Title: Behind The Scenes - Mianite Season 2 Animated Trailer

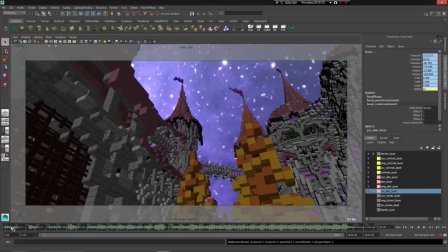0:00 Alright, so in this video we're going to be looking at some of the behind-the-scenes stuff in the My Night Season 2 trailer I made. This video is a little bit later than I had said. If you follow me on Twitter, you would have seen I was having some internet issues, and I wasn't really able to get this up.
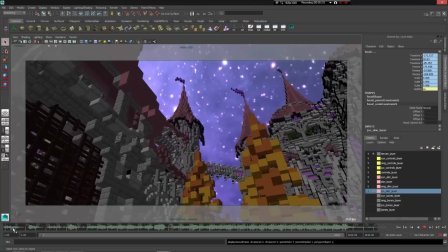0:17 So it's a little bit late, but better late than never. So anyway, we're in the Ionite scene right here, or Ionaria here, the opening scene.
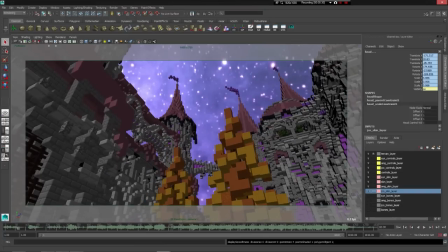0:26 want to say about this video this is definitely has been my favorite favorite video to make definitely my favorite final product so far um and mainly because um in this one if you want to where i i made the music for this as well which is a first of me i've never really
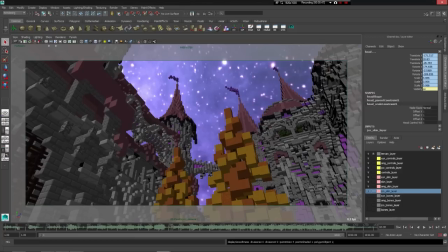0:43 made a a track before i have a keyboard that i like a piano keyboard that i've played uh you know just for fun, you know, whenever, but I've never really, like, made a track, so this is new, so at this point now, I'm completely independent of any outside resources, I,
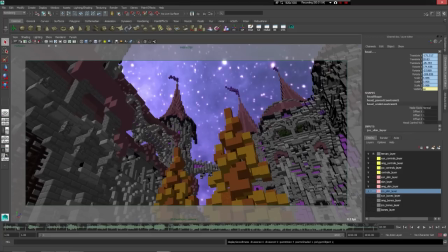1:02 you know, I, if you want to remember, I made my own rigs and stuff, so theoretically, I could, like, disconnect myself from the internet, and would have been able to still make pretty much the same thing, a few things, like, you know, here and there, like, obviously,
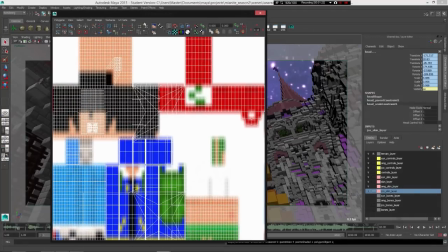1:18 like, there's skins um here's i have tucker selected so you can see their skins and stuff you know but theoretically i mean i can
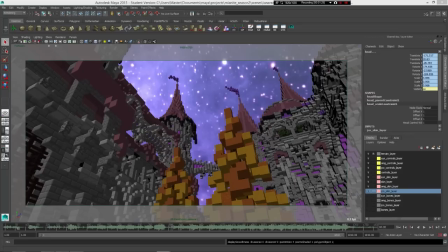1:26 make all the music i can make all the assets i can do it all my own which is really big um which makes me happy because now searching through like royalty-free music libraries and trying to find right music it was like you know what screw this i'm just gonna i'm gonna learn
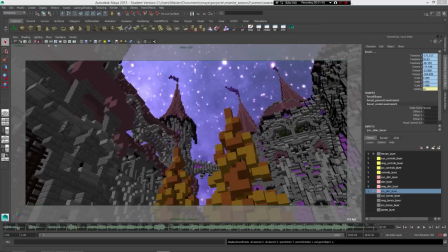1:40 to do this myself i might as well do it sometime so i took like a day of uh just a day of watching youtube videos on like basic stuff and then the next day well only actually for like half the day because i don't really have the time to spare to take a
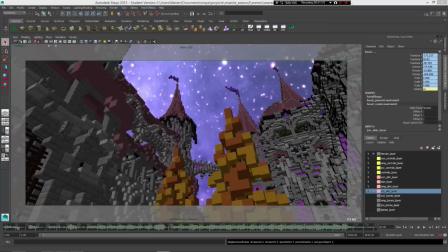1:54 whole day out on music but uh uh yeah for the half that day i put this to put the track together and that was really my biggest concern with this video was that the music was going to kind of fall short uh but people seemed to really like it which was real me
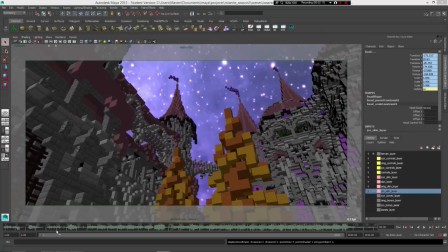2:09 real happy uh so anyway getting into the actual animation-y stuff.
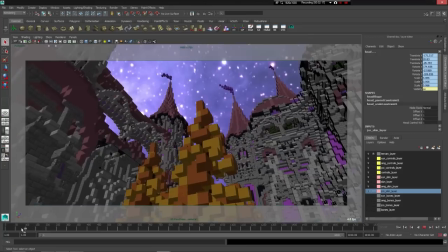2:15 Actually, let me disable this out here. Alright, so we just have these, I guess, establishing shots, a binary.
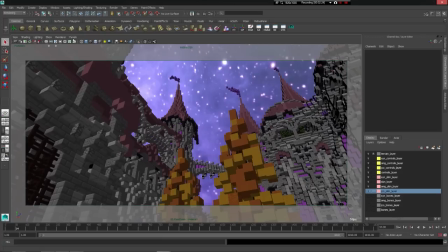2:22 And you'll notice the image here that is in the background isn't the actual image that's in the final.
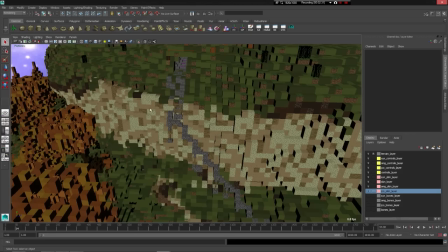2:29 And this, the image you're seeing here, it doesn't actually render. Let me zoom out here a little bit.
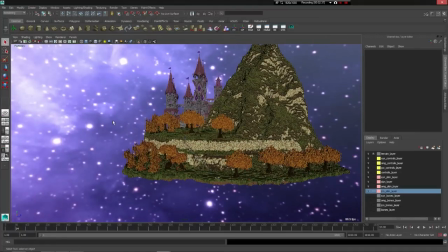2:34 This doesn't actually render. This is just, this is what's, I mean, this is basically, this is the light source of the scene.
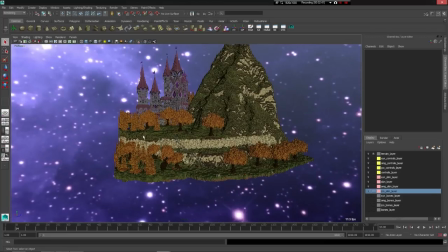2:40 There are no other lights. Actually, there's a light in this cave.
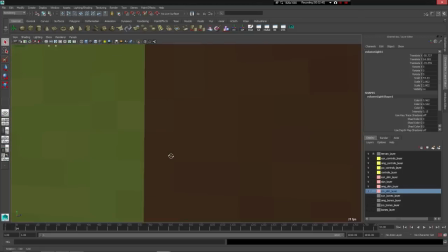2:43 In the cave that the camera goes through, there's a light in there.
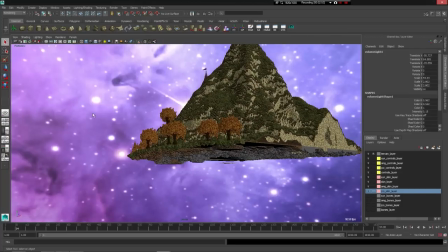2:51 But all the light comes from this image here.
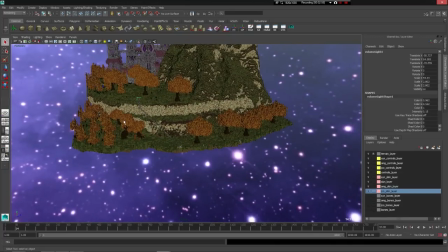2:56 And I originally was going to use the image, the background I made for that actually shows in the video,
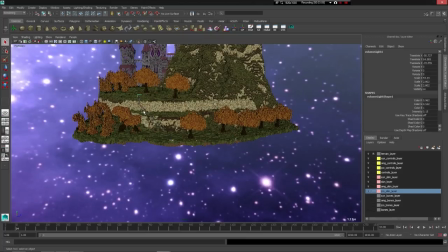3:03 but the way that was the light that that made, the lighting that that emitted was really consistent,
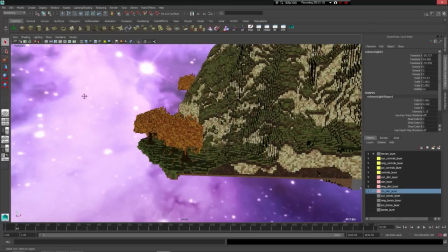3:09 like, it's hard to tell from just looking at the video, but since this varies, there are, like, you know, bright spots, darker spots, there are more variations in this.
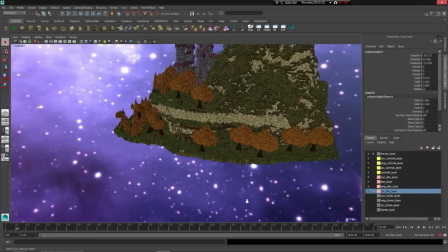3:19 It makes for a much more interesting lighting setup than just a pretty uniform, consistent image.
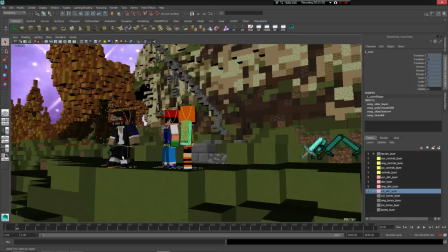3:28 So I ended up going like this.
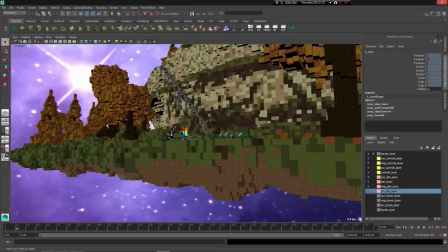3:30 But this just renders this alpha channel, so this is all nothing, and I can just drop in whatever I went behind it for the background because this would look kind of ridiculous,
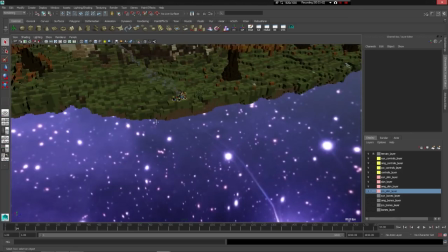3:38 especially these the poles here would look kind of ridiculous if I were to use that in the final shot moving on
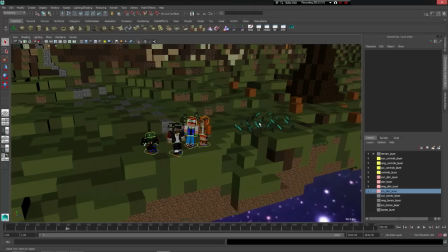3:49 this whole scene is pretty straightforward the swords here I was kind of a last minute
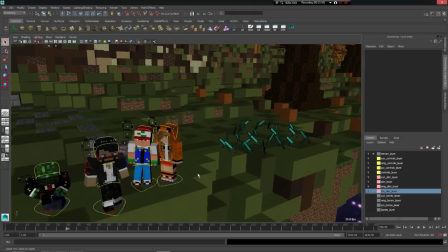3:55 addition to it
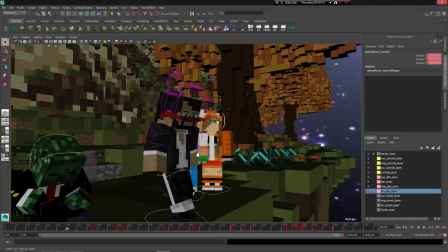3:57 just thought I wanted something to kind of make it less gloomy and stuff I don't know, just throw those in there Maybe people can laugh at that.
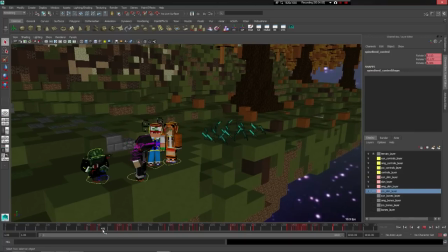4:07 But yeah, that's pretty much it.